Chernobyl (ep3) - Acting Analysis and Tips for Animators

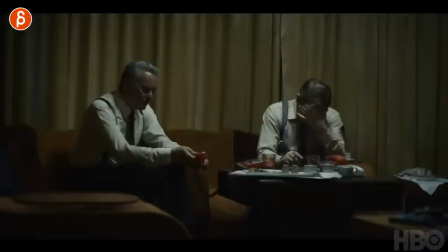0s
Welcome back it is Thursday and that means acting analysis for animators and today we're going to talk about episode 3 of Chernobyl on HBO. This time it's a series of very very subtle acting examples for lip-sync or pantomime or reactions it's more of the smaller things the cool details that you can put in without making your shot flashy in terms of big gestures so if you're into quieter moments and more subtle looks and smiles this is the one for you.
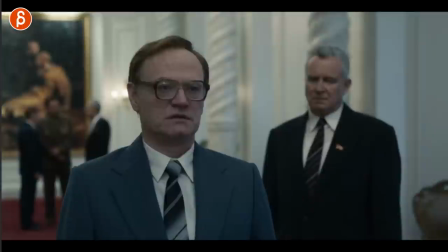33s
Let's start with this discussion here this is the sequence I'm gonna scrub through and that is all and this is all about small looks small
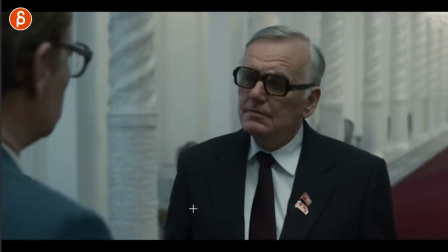42s
gestures he is asking him a bit of a favor and what I like here is that this is all about lip sync where you do things before the
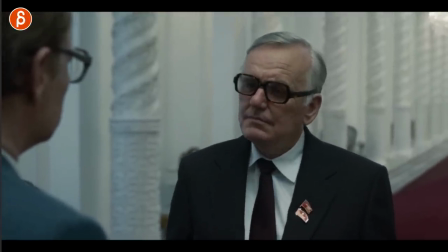51s
actual lip sync starts so before he tells his little joke here you can see that all the reaction look at that face from here to here so good
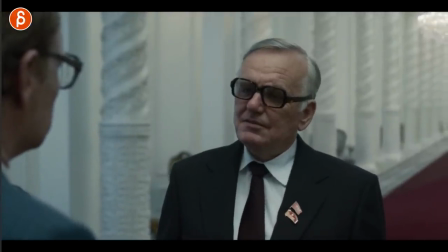60s
what a small thing that you can do before the line starts it's almost like he is already laughing internally and then externally at his own
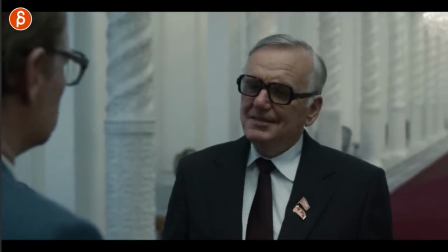68s
joke. So when you do have a lip sync it doesn't have to be here when everything is happening with the audio you can start something like
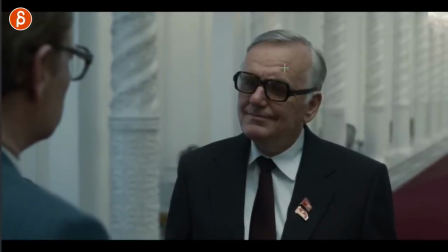76s
that and it's a subtle thing and you can see in terms of doing subtle facial stuff how forehead goes up and because of that it's a whole muscle that goes back it pulls the hair back little things here just the the cheeks the fleshiness all that good stuff that happens
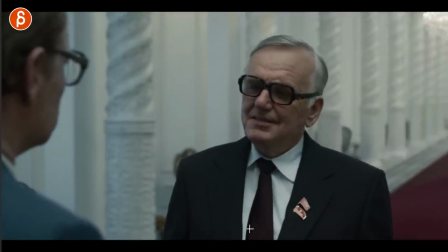92s
when you do this but even this here when he goes and actually says the line he has it a little bit of a move backwards if you look if you scrub
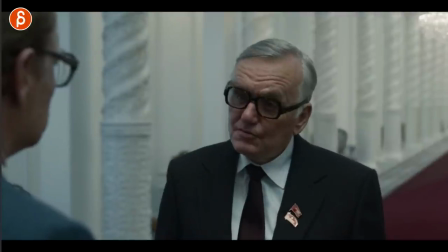101s
you can see it if you just watch it it's there but it's not massive same thing when he goes forward he has that little anticipation
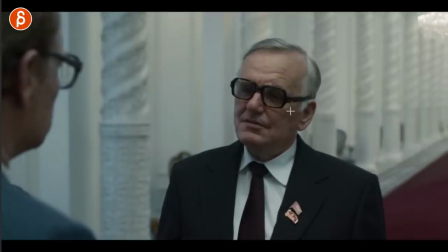109s
there I mean goes before with the body as well at the same time but there's that bare moment through here mostly with one eyebrow just had a lean
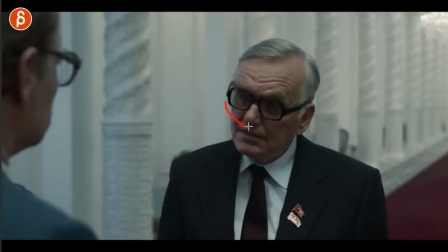117s
forward bit of a sideways tilt
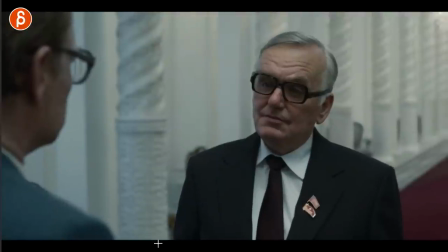121s
and you know a very clear stare there not too many blinks the same thing here he's done with this
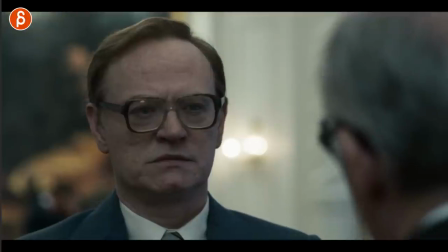128s
little moment there tiny bit of a smile and then
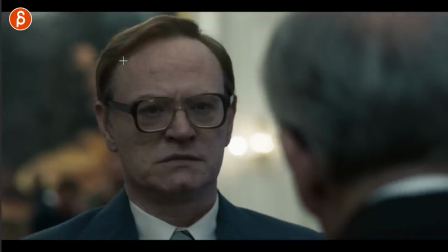134s
as i mean he kind of ends the conversation and he has one more thing to say and again
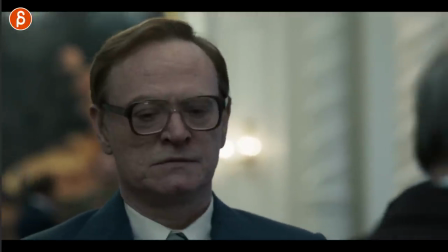139s
before he does start the line like i need i need her like he's asking you know for a partner you can see that beginning that he realizes
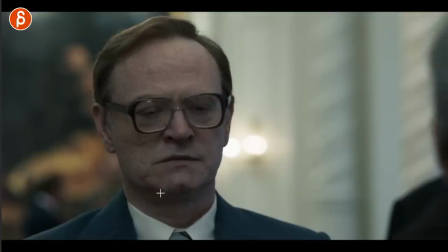148s
okay he's leaving now so you start with the eyes and it's a little bit of a and then the tension comes in here and you see
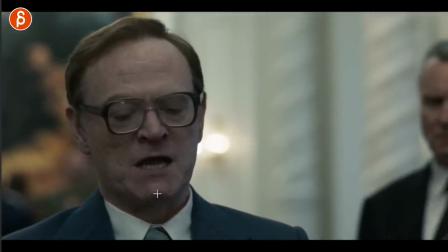156s
all of this first you got pressing of the lips a bit of a tongue thing and then he says I need a very very extreme
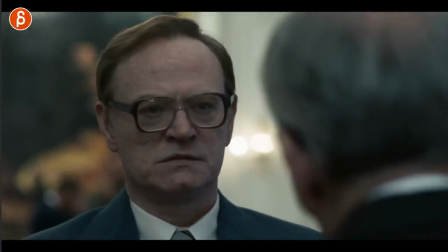164s
jaw forward move but if you look at this in terms of the body there's a handheld stuff that kind of adds some of it to it in terms
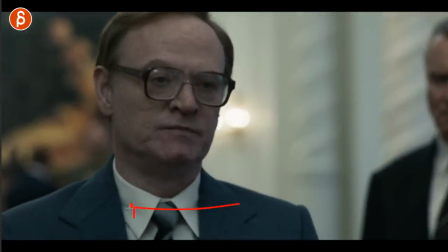172s
of you know bigger movement but if you look at his body it's basically a little bit of a shift over there weight shift and then a head tilt over there if you watch this
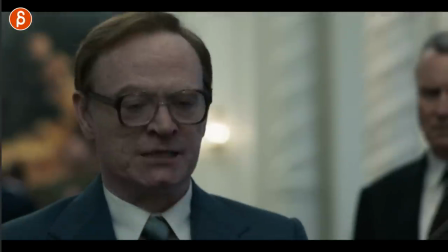180s
again need her just that still that little impatient look that may be a bit of a challenging thing but
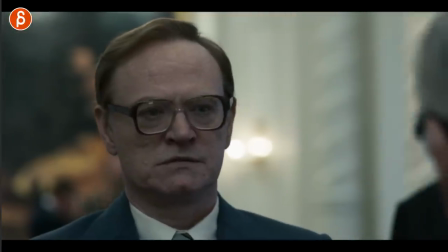187s
it's tiny right you go from here to here a little bit of a move in there and you anticipate the whole the anger here with those little
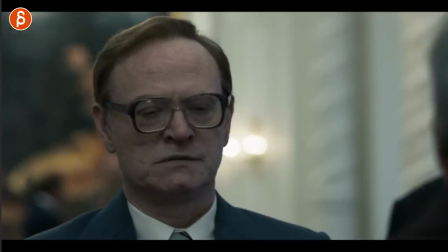196s
shapes so another example of you can start something facially and pantomime acting or whatever you want to do here before the audio line actually happens and if you've been watching my channel you know i'm a big fan of not just containing your animation too well lip sync
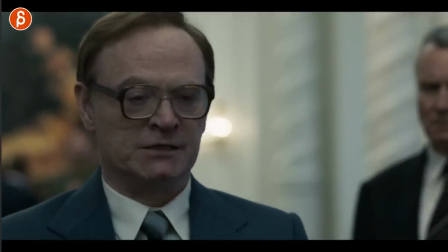209s
starts here and lip sync starts there or ends there you want to add things before and after